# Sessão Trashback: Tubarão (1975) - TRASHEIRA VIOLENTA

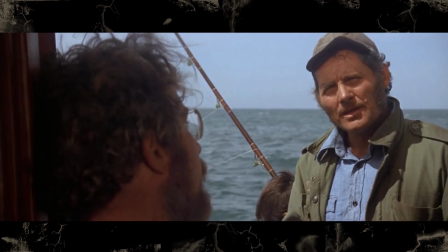747s
Mas o Quint aprendeu tudo na experiência e na porrada, Enquanto o Hooper é o mais científico,
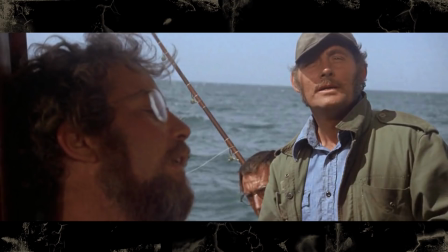751s
o mais estudado E por causa disso, os dois criam uma rivalidade quase que instantânea Eles ficam batendo cabeça, porque o Quint é mais agressivo, ele xinga muito os outros E o Hooper é bem mais cínico,
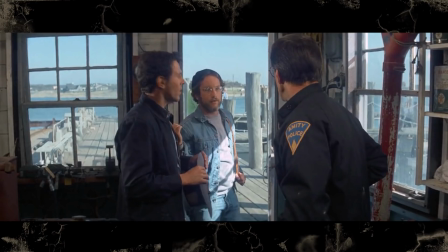762s
esse cinismo dele tá sempre presente no filme desde a cena que ele é apresentado E essa relação dos dois é bem desenvolvida,
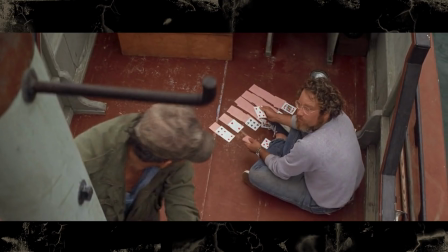767s
porque eles não gostam um do outro no começo Mas tem uma cena mais calma,
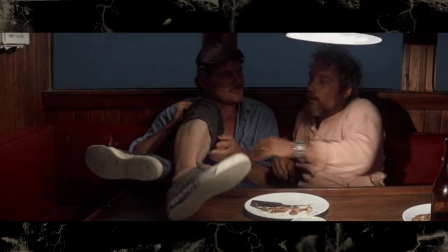771s
quando os dois compartilham as próprias histórias E comparam as cicatrizes que eles ganharam no mar E a partir daí, eles ficam mais apaziguados E os dois tem esse contraste com o xerife Brody também, que não entende porra nenhuma e nem gosta do mar, e isso é bem visto até no figurino dos três,
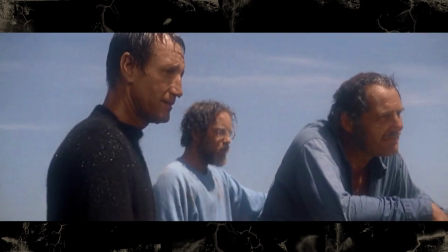785s
quando chega na cena final, porque o Hooper e o Quint estão vestidos bem iguais, com um azul bem parecido,
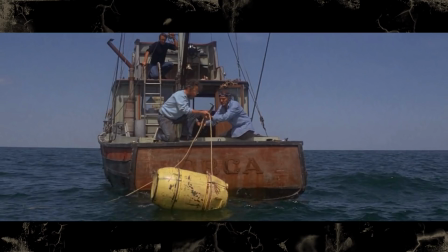791s
bem marítimo, o xerife Brody tá geralmente mais pro lado dele, com uma roupa preta e com uma cara de perdido, e tipo, claramente não pertence ali. E esses dois personagens, o Quint e o Hooper, também servem pra uma técnica de roteiro bem legal,
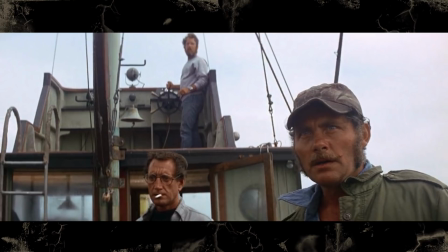802s
porque ele estabelece esses dois especialistas diferentes em tubarão, E aí ele joga uma criatura que nenhum dos dois viu antes e que nem sabe muito bem o que fazer.
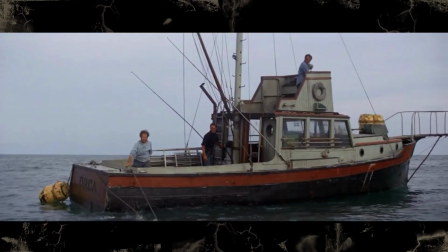810s
O que cria muito mais tensão também. A direção do Spielberg aqui é muito boa. Tem muita câmera de mão na segunda metade do filme, que dá essa sensação de alto mar e tremedeira.
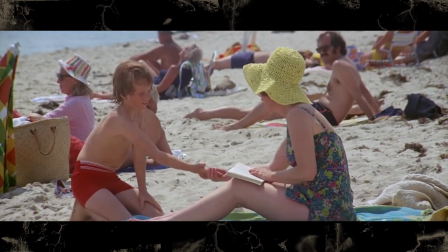818s
E a primeira metade tem os movimentos de câmera e uns planos bem cinematográficos, bem visuais, que são uma característica muito forte do Spielberg.
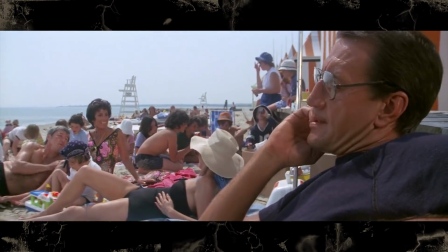826s
Alguns são planos mais longos, de diálogos,
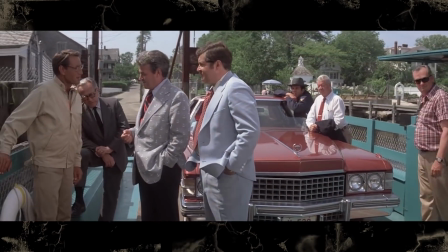828s
que acontece muita coisa de fundo pra deixar a cena mais interessante. tipo o xerife e o prefeito conversando numa barca que tá atravessando o rio no começo do filme.
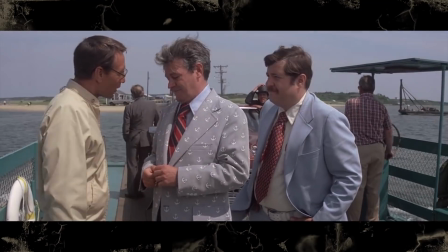836s
E tem vários planos que não são necessariamente longos, mas que tem muito movimento, muita coordenação de ator.
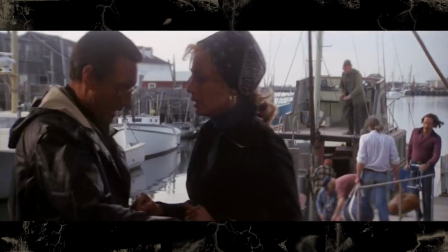841s
Eles acompanham os personagens por corredores, eles trocam bastante de ambiente e de foco. É um filme bem dinâmico que nunca fica chato.
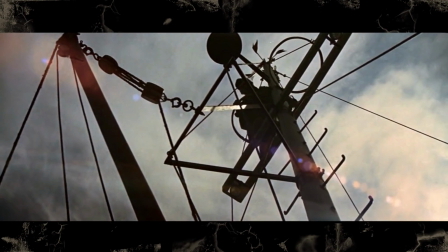848s
E isso vale principalmente pra segunda metade, que são três caras em um barco pequeno por 40 minutos e nunca fica repetitivo.
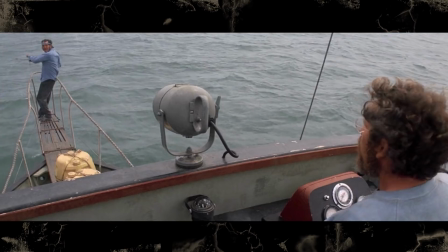854s
Toda vez tem um plano diferente, um plano interessante acontecendo. E isso dá muita naturalidade pro filme também. Tanto esses movimentos de câmera e essas cenas mais criativas, quanto a direção de atores.
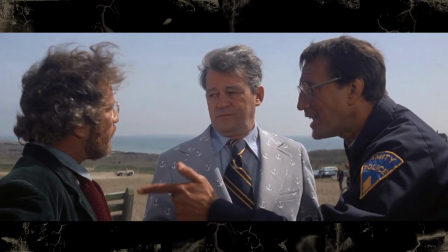864s
Porque tem várias cenas que acontece muita coisa ao mesmo tempo, que os personagens estão falando juntos, gritando um com o outro, e isso passa mais realidade. E talvez seja por isso, por causa dessa realidade do filme, que ele tenha tido esse impacto tão grande que fez a galera matar tubarão de graça.
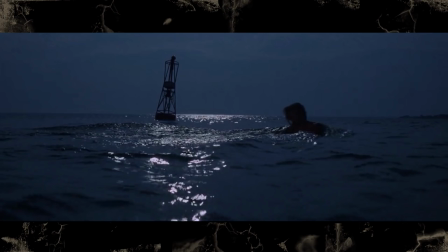878s
Esse filme também tem a sua parcela de cenas que já viraram clássicas do cinema. O ataque inicial da mina que vai nadar pelada é uma cena muito característica pela construção de tensão.
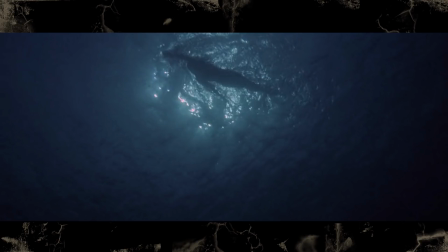886s
É um ataque que demora bastante pra acontecer, aquele ponto de vista do tubarão se aproximando das pernas dela,
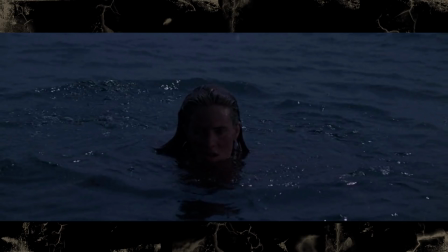891s
e ela fica muito tempo gritando e se debatendo na água, e não mostra nada do tubarão nessa cena, só sugere que ele tá ali, o que deixa tudo com muito mais suspense.
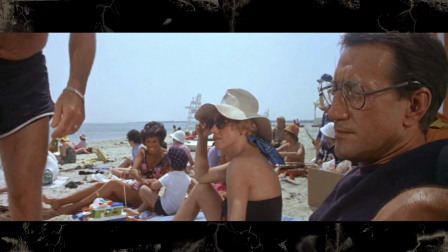900s
Tem a cena do Brody esperando o ataque de tubarão na praia, e tentando ignorar as pessoas que vão falar com ele, que também é uma brincadeira legal de enquadramento.
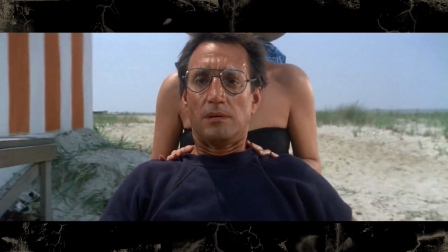907s
E quando finalmente o ataque acontece, tem o famoso plano com o dolly zoom, o efeito vertigo que mexe com o zoom e a profundidade de campo ao mesmo tempo. Foi uma técnica que foi inventada para o corpo que cai do Hitchcock, mas que Tubarão também popularizou bastante ela.
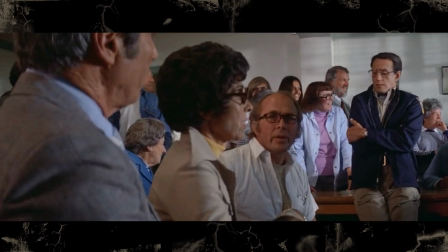920s
Tem a cena da reunião da cidade para decidir o que fazer, que ficou bem icônica por causa da apresentação do personagem do Quint.
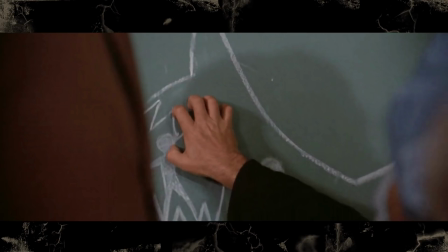926s
Ele interrompe a reunião, arranhando um quadro com a unha, e faz um discurso sobre caçar tubarão,
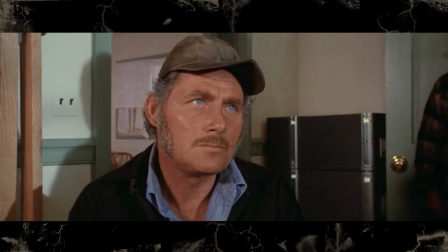931s
que é bem marcante, e estabelece bem o personagem, como esse cara meio arrogante e experiente.
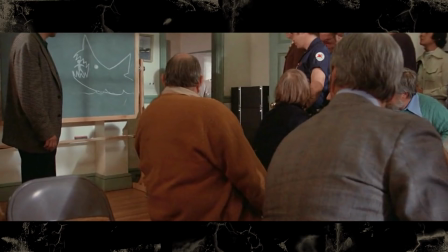936s
E o legal disso é que o quadro que ele arranha tem um desenho de um tubarão, que é uma prévia do que vai acontecer com o próprio Quint no final do filme. E tem também a primeira aparição mais clara do tubarão, que também é uma cena bem famosa com um dos jumpscares mais efetivos do terror.
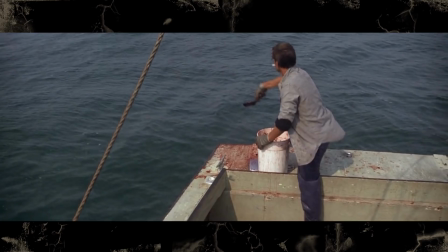949s
O xerife tá jogando isca na água e não tá nem prestando atenção no que ele tá fazendo, o foco da cena até então era o diálogo dos personagens, e aí o tubarão aparece pela primeira vez no fundo,
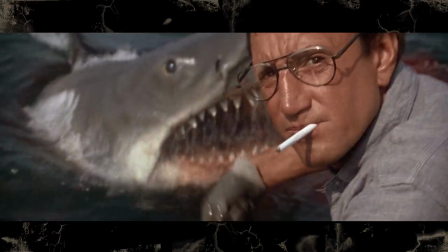958s
e é bem surpreendente porque é muito do nada, e é a primeira vez que você vê o tamanho dele como um todo.
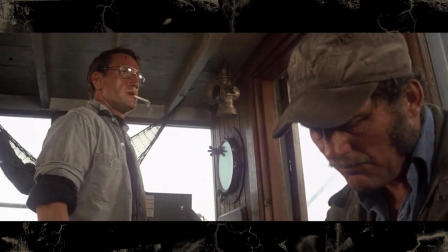963s
Isso leva a uma das frases mais famosas do filme, que é o Você vai precisar de um barco maior, que foi improvisada pelo Roy Scheider na hora. Quando os efeitos do filme aparecem, eles são bons. Na maior parte do tempo, o filme evita o gore, o que foi proposital pra ele não ter uma classificação indicativa muito alta. Então eles acabam usando outros recursos pra contornar isso. Tipo a cena da autópsia da moça.
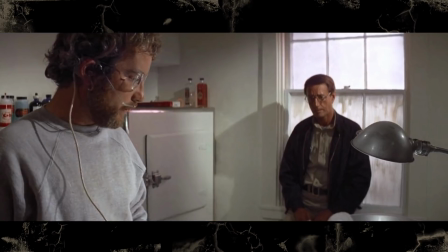983s
Ela é feita quase toda com a reação dos atores e eles descrevendo o que eles estão vendo, não mostra o corpo da menina. E originalmente, iam ter cenas de ataque mais explícitas que até chegaram a ser gravadas.